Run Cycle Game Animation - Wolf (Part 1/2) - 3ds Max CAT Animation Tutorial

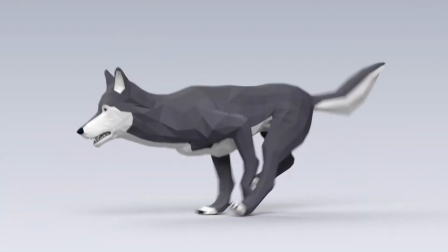Hey fellow animators, I am Miloš Černý and today we are going to animate this run cycle for a wolf in cat step by
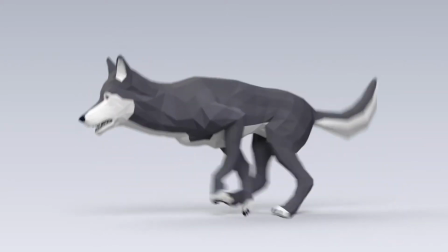step using just the procedural animation and some small fixes in adjustment layers.
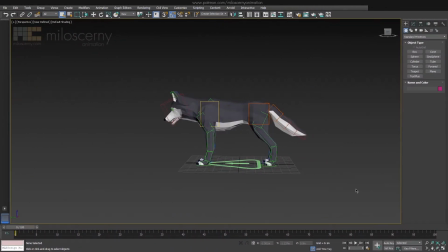Even though this is a step by step tutorial, keep in mind that creating an animation in step by step manner is almost an impossible task. So the final animation we will do will probably not be ideal and will still need additional work. But with that said, let's start with creating a new motion layer. And name it run.
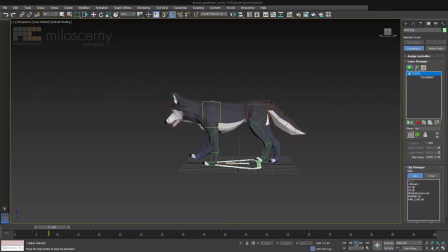You will get this funky walk right off the bat, which is an animation with default values. To edit the animation, open up CAD Motion Editor. All the parameters for editing CAD's motion layers are here.
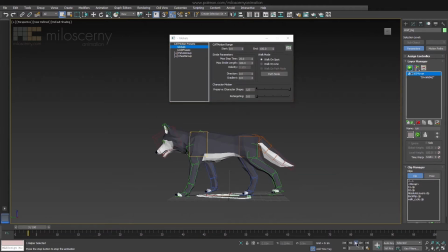Let's start with globals and change max step time to, for example, 18. This is basically the length of the animation, or speed if you will. 18 means that it will have 18 frames long loops. We are going to do kind of a pacing type of run, not sprinting, so 18 seems fine.
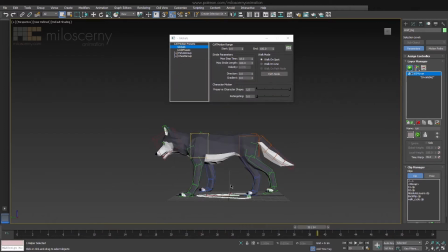Now change your timeline to something divisible by 18, so we can have seamless loops. Okay, now good way to start is to change the limb phases. If you would pair the legs precisely together, it will look strange. Give them a bit of an offset.
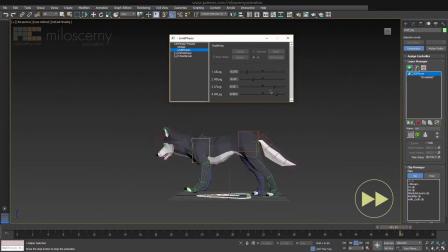Something like this, for example. You can see the legs aren't aligned anymore, but are still moving together.
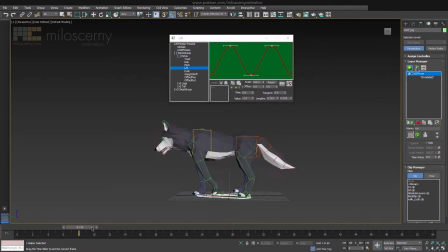Now open up pelvis and its lift parameter. We can see the curve has two ups and two downs in one loop, which works for walk but not for run. We have to adjust it to have only one up and one down. And make the curve smooth.
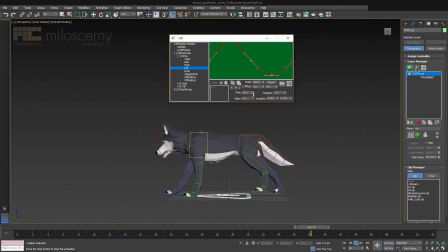But pelvis still doesn't move up and down too much. Scale the values, so there is much bigger difference between the extremes.
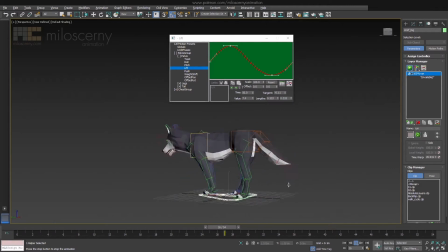Something like this is okay for now. But if we change the point of view, we can see the pelvis is still very weird. We don't need weight shift at all, so scale it to 0%. Also, scale down twist to 20%.
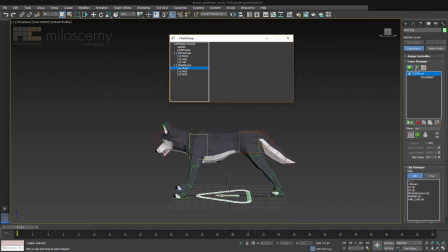And let's move to chest. Again, start with lift and do similar thing we did with pelvis. One up and one down, but the extremes are reversed this time.
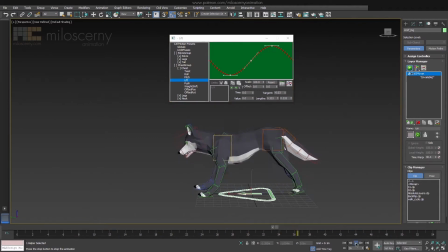Okay, we have a smooth curve, now scale it up a bit. We can check how the animation looks by making it move in space. So far we have this, because legs are overcoming just a very small distance.
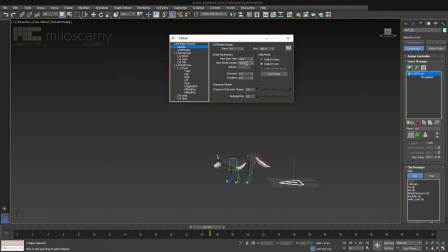Change max stride length to, for example, 550. And you will see the difference. For now, don't mind that legs can't reach the platforms. We will get to that.
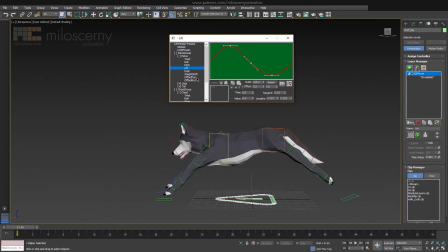Get back to pelvis and change its position offset to be much lower and closer to the ground. Now do the same for chest, but you can actually do it with offsetting the whole lift curve and moving it down. It's the same, just a different approach.
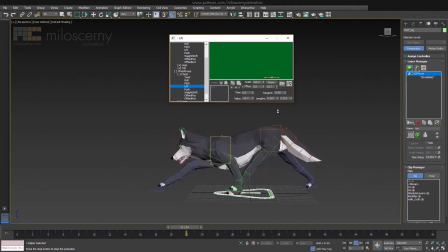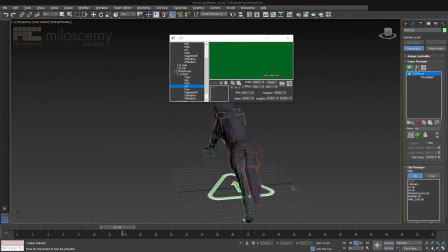We again need to scale down the secondary movements for chest, scale twist to just 10% and roll to maybe 50%.
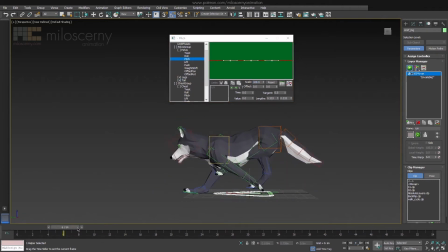Continue with pitch for pelvis. We actually want it to be rotating towards the chest as it moves, so when chest is up, pelvis should rotate towards it, and the same when chest is down. And of course, smooth out the curve.
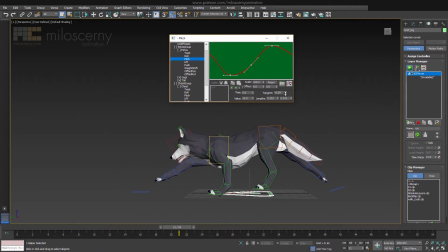And also, we can offset it to the left a bit. Let's say this is okay, and now do something similar with chest.
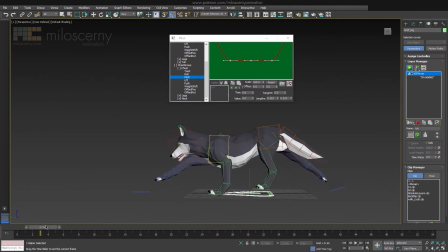All of these things are pretty subjective, and you don't have to do everything exactly as I say, if you don't feel it's good. As we all know, the whole animating is more or less a creative process, so you can do things different by all means.
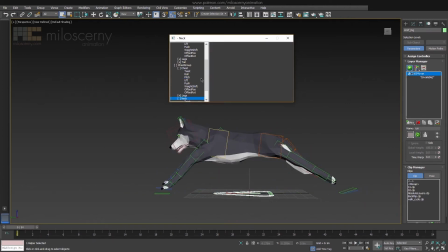That's okay for now, let's move to the head. This wolf has the head of a rig done as a tailbone chain, which means that we don't have all the parameters here in Motion Editor as we would if we have used spine. But in this case it doesn't matter, we only need to change pitch at the moment. Again, do a smooth curve.
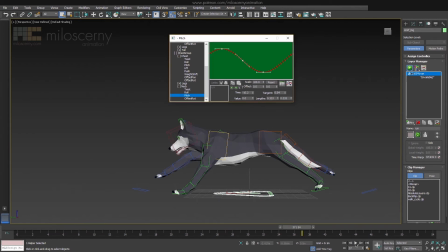Offset it to the left a bit, and after that, offset the whole parameter to make him look more straight and not down.
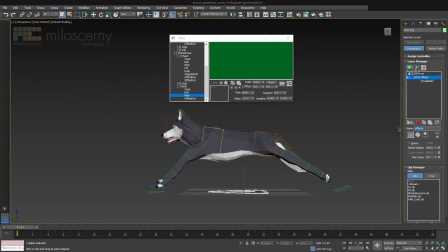Now for the tail, let's create an adjustment layer. Offset each of the tail bones by 50 degrees to make it more straight. You can always change the offset in the layer later on, if you feel like it. And yet again, change pitch by making a smooth curve, but with a bigger values this time.
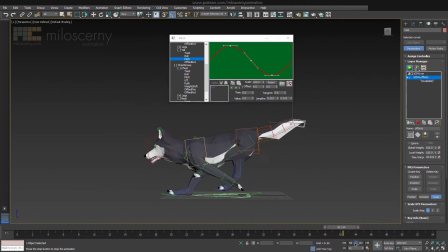We can also add a bit of a roll as well, so it's not so straight and aligned. Now we are basically done with the whole body, only thing that remains are the legs, and those are usually the hardest to get right.
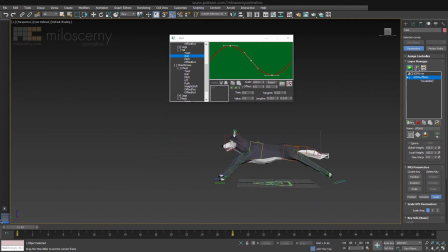We will take a look at how to do those in the part 2 of this series. You can also do any kind of adjustment to the animation with adjustment layers, for example to animate jaw, ears or eyes, or fix any other issues you find that you don't know how to fix with the procedural parameters.
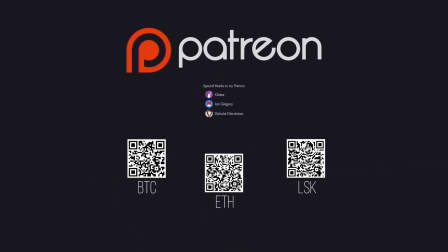So again, I hope you enjoyed the video. If you would like to see more stuff like this, support me on Patreon or with any other way you would prefer.
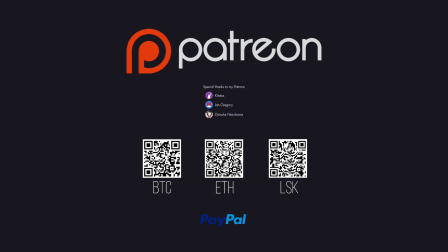If you are my Patreon supporter, you can actually download this wolf model for free on my website. And as always, share, like and leave some comments for me and others to read. I am Miloš Černý and thank you for watching.